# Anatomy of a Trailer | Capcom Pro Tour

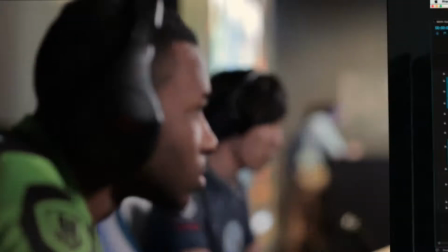(0:03) building the table.
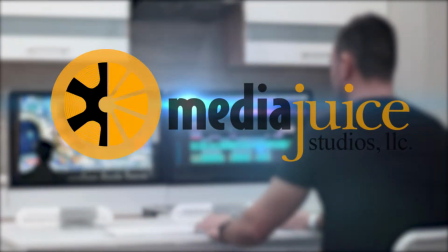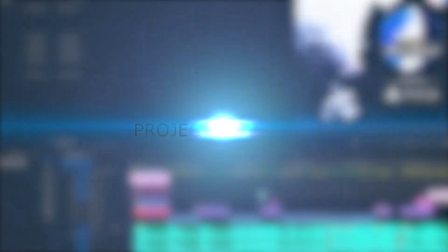(0:12)
Hey everybody, it's Jeremy Sneed here, founder and creative director at Mediajuice Studios. And this week we're talking about Street Fighter V and Capcom Pro Tour.
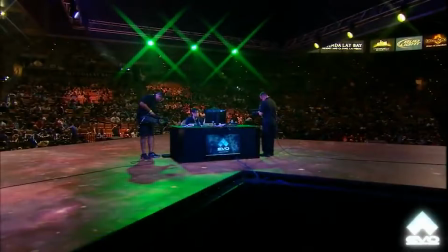(0:22)
Capcom has been doing the Capcom Pro Tour for about 4 or 5 years. They've started to get into the esports scene, which is awesome.
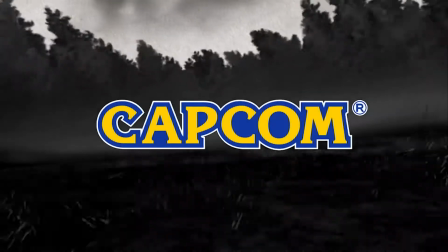(0:29)
And so Capcom is a client that we've worked with for a lot of years.
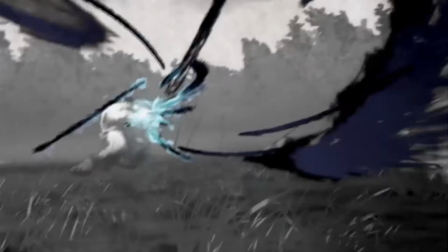(0:33)
Came to us and said, hey, we've got a great opportunity for placement on TBS and some other networks,
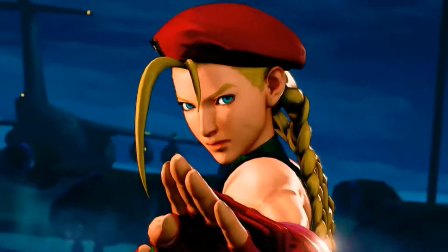(0:39)
and so we want to put together a high-impact 30-second TV spot for Capcom Pro Tour.
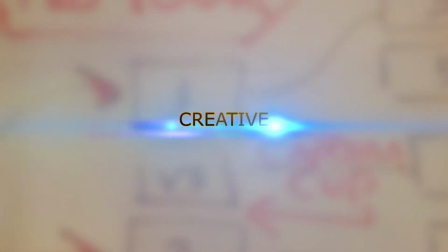(0:45)
So we kind of laid out on a whiteboard just internally, okay,
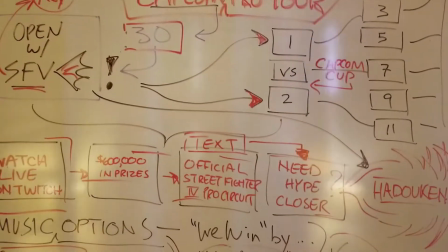(0:49)
here's what we're working with, how do we want to approach this, kind of did an internal storyboard.
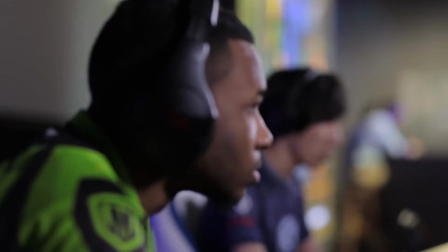(0:55)
So, of course, that was just a combination of the content available to us, which is esports footage and Street Fighter V footage.
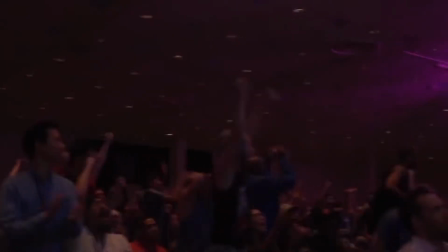(1:02)
And so, what do we want to do here to make something that's not just your average everyday esports commercial?
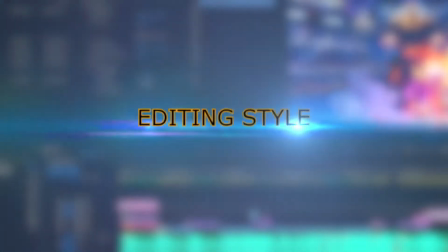(1:10)
The editing style for this one, it really followed the music.
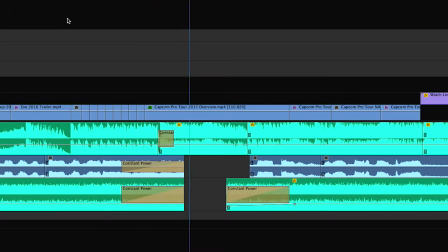(1:14)
When we picked out the music for this trailer, it really kind of established the pacing and the style of the editing.
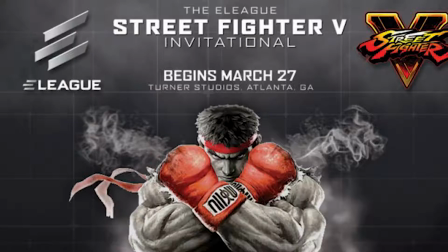(1:23)
We created graphics that seem to fit with the E-League for TBS, but also for Capcom Pro Tour.
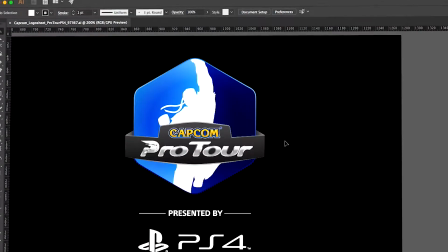(1:32)
They've come up with a really stylish logo, and a lot of the branding that they've been doing with their partners,
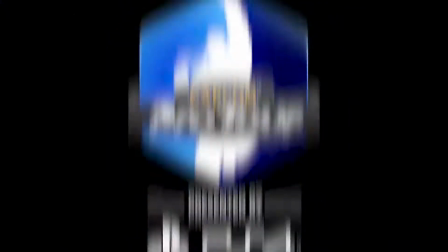(1:37)
we tried to kind of follow that with the graphics and use some flares and some flicker with the text.
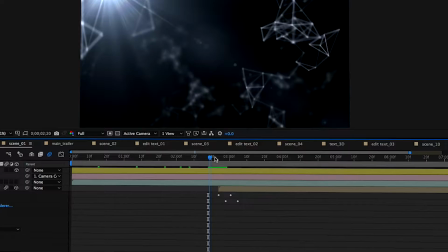(1:47)
So pretty straightforward on this one. We didn't have to employ any crazy different programs than we normally do.
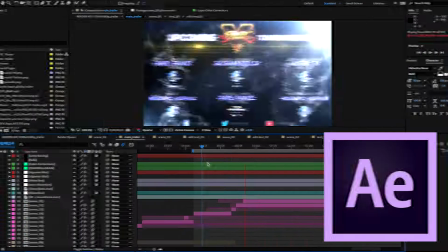(1:53)
This was a combination of Adobe Premiere, After Effects, and Photoshop.
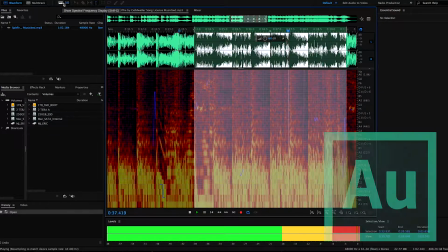(1:58)
We did use some other audio software for our final mix.
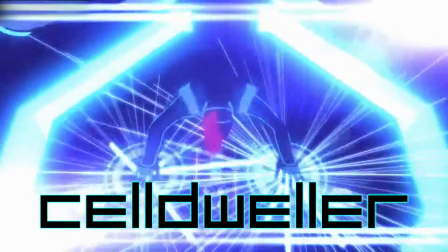(2:05)
Music, as I mentioned, did kind of establish the pacing of this.
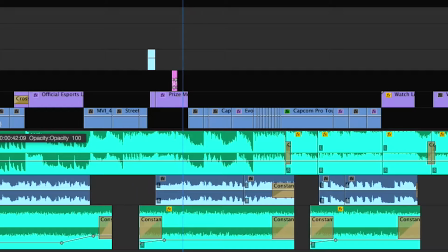(2:09)
Doing a music edit first is many times, not always, but many times how we start here at Mediajuice.
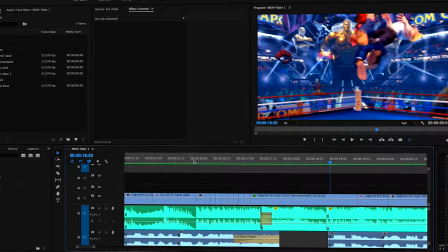(2:15)
And then the visuals, whether they're graphics or gameplay or footage, kind of follows that music, and that establishes the editing style and pacing.
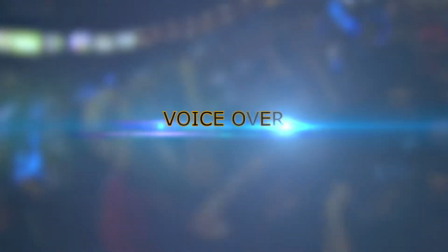(2:23)
So no voiceover in this one, just straight music, sound effects,
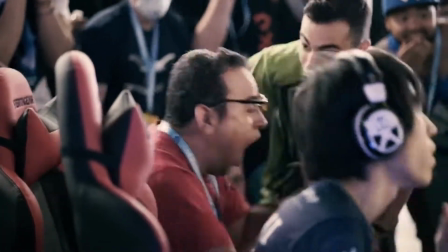(2:27)
sound bites from esports casters and from players were a big part of kind of giving it that feel.
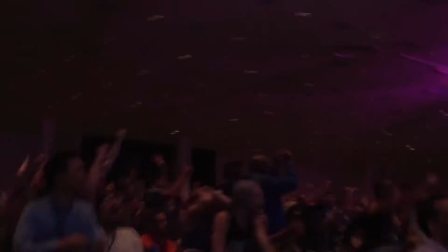(2:37)
In the end, it worked out great. We got approval from our client Capcom, and they really enjoyed it.
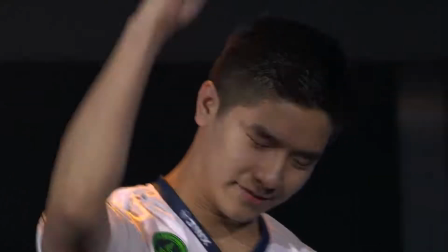(2:42)
So check out Capcom Pro Tour, official 30-second TV spot by Mediajuice Studios.